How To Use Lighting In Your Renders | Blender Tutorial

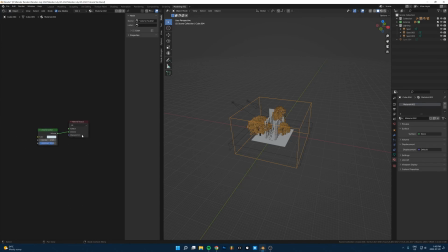So you can see this is just, if I go to the shader editor, I just put a cube over the entire scene here, and I just put a volume scatter in there. All right, so the next one here is going to be this piece.
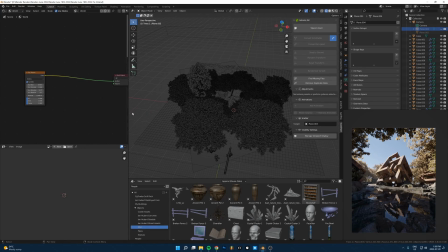So this one's even more simple than the last one. Basically, we're just using the sky texture from Blender. You can also just use a sun lamp. So what we're doing here is, if I take this out, it's just pure black.
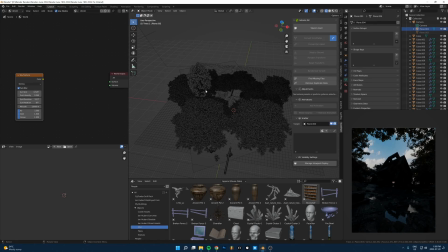There is a sky that I added in the back here. I'll show you how I did that. So together, this is the final piece.
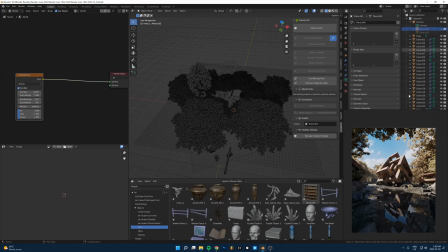So let's just, I'm just gonna hide the sky here and just go through this. So the way you do this is by default, you're gonna have a background in here, right?
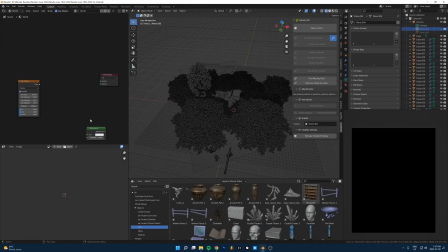So this is it's gonna be something like that. All you have to do is just take that out, search for sky texture, and just add that in.
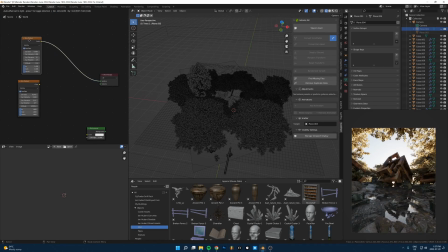If you're in a different software and you don't have this, Just a sun lamp will work the same. Okay, so yeah, what you do here is you just add this in, and then you can tweak the elevation and rotation from here. So yeah, same thing as last time, just play with different angles and find something that works for the scene that you're working with here.
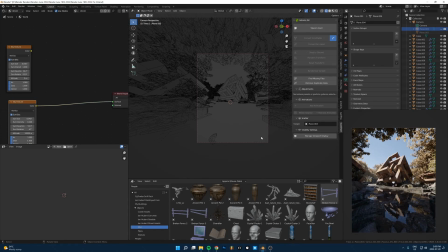And yeah, one thing I like to do here is you can see in the final one, the angle of sun is sort of coming from the side of the scene. So that just gives it some nice interesting shadows rather than if the sun's pointed, like if it's coming from behind the camera
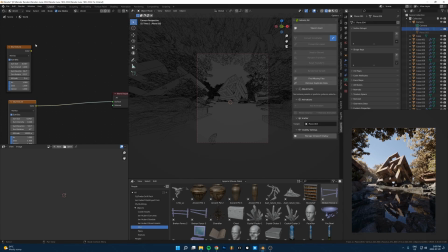or right in front of the camera, everything's going to be kind of silhouetted. So if it's coming from the side, I usually like that just to create nice shadows on everything. So one more thing you can do here when you're using a sun lamp or the sky texture here is if you add an image plane in the back of the scene that just has a picture of a nice sky on it.
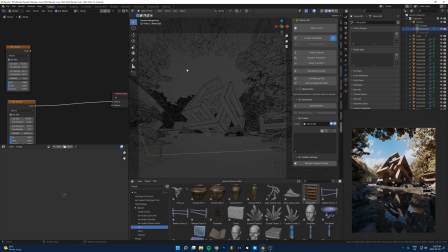It's kind of like a substitute for an HDRI, but I'd like to use this because it just gives me a bit more control.
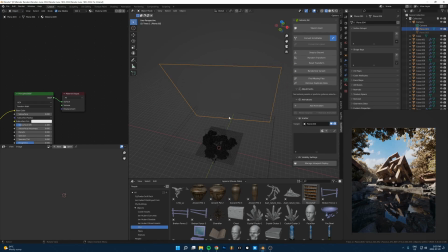So what this is just a giant plane that I chucked way in the back, just a principal shader here, and then
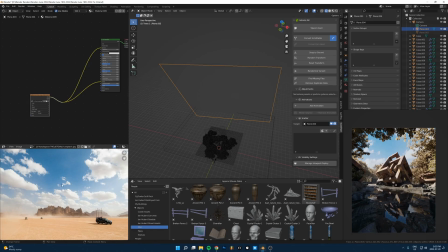there's just an image of a sky. This is from Unsplash, and then it's just running into the emission color here,
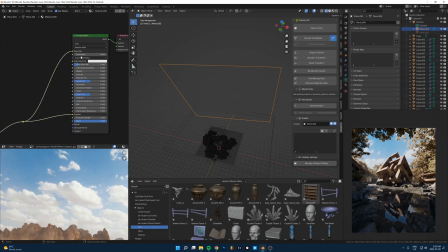and it's also running into the base color, so it's reflecting a bit of light from the color of the sky texture, but then it's also emitting a bit of its own light just based on the colors of this image here.
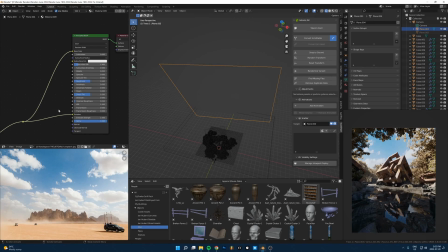If you don't want to do that, you can also just run it straight into an emission node and then run that out. That can work just as well. Yeah, and then just add that into your scene, and that's how you get really natural, realistic-looking skies, is because you're using a picture of an actual sky.
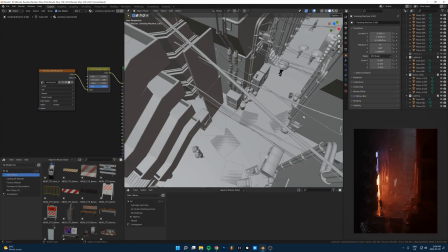Okay, so here's the last one I want to show you. So in sci-fi scenes like this, this is where things can get a little bit trickier with lighting.
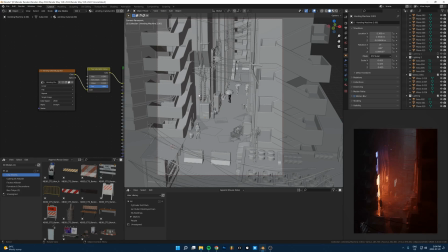So in a lot of sci-fi scenes like this, it's really easy to like end up with just a bunch of different lights in your scene, and it gets really chaotic, and it's hard to like have a focal point of your scene because everything is just bright and neon and glowing all over the
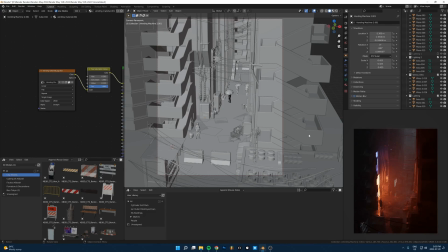place. So if you can try to use the same tips as last time, it's like, as you know, try to minimize the amount of light sources that you have. That is one of the best ways that I found to just kind of clean that up and make it easy to look at.
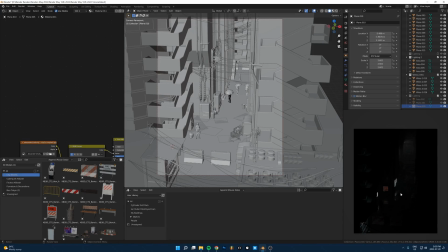So you can see here, if I hide all the lights here, there's a few extra random emission, like vending machine things in here. But these aren't really like casting a lot of light onto things. They're not super bright. So I don't think there's really a problem here. So let's just go through this one by one.
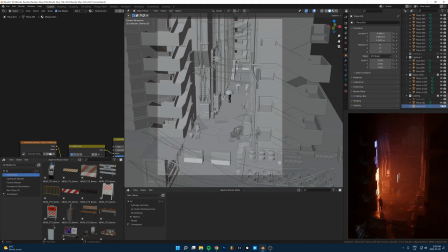So the main thing here is this neon sign in the front. So it's just a couple of emissive planes here.
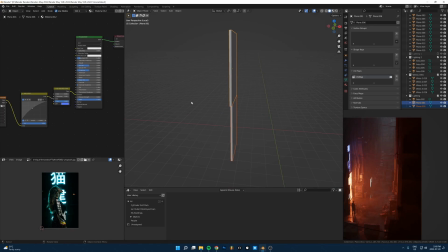Okay, so let's look at these things right here. If I just isolate this, you can see it's just a couple of planes here.
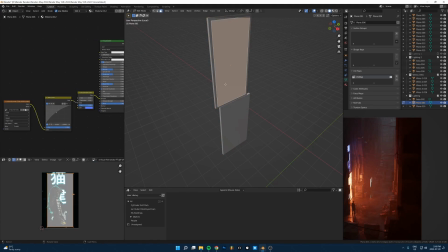And then this is just some random image I downloaded from like Unsplash.
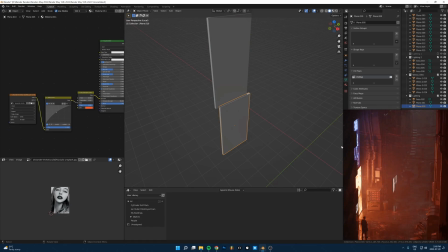Same with this one. So then what's happening is I'm just taking that image that I downloaded here,
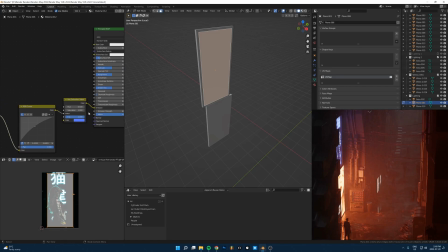running it into the emission color here, but we're doing some stuff in between.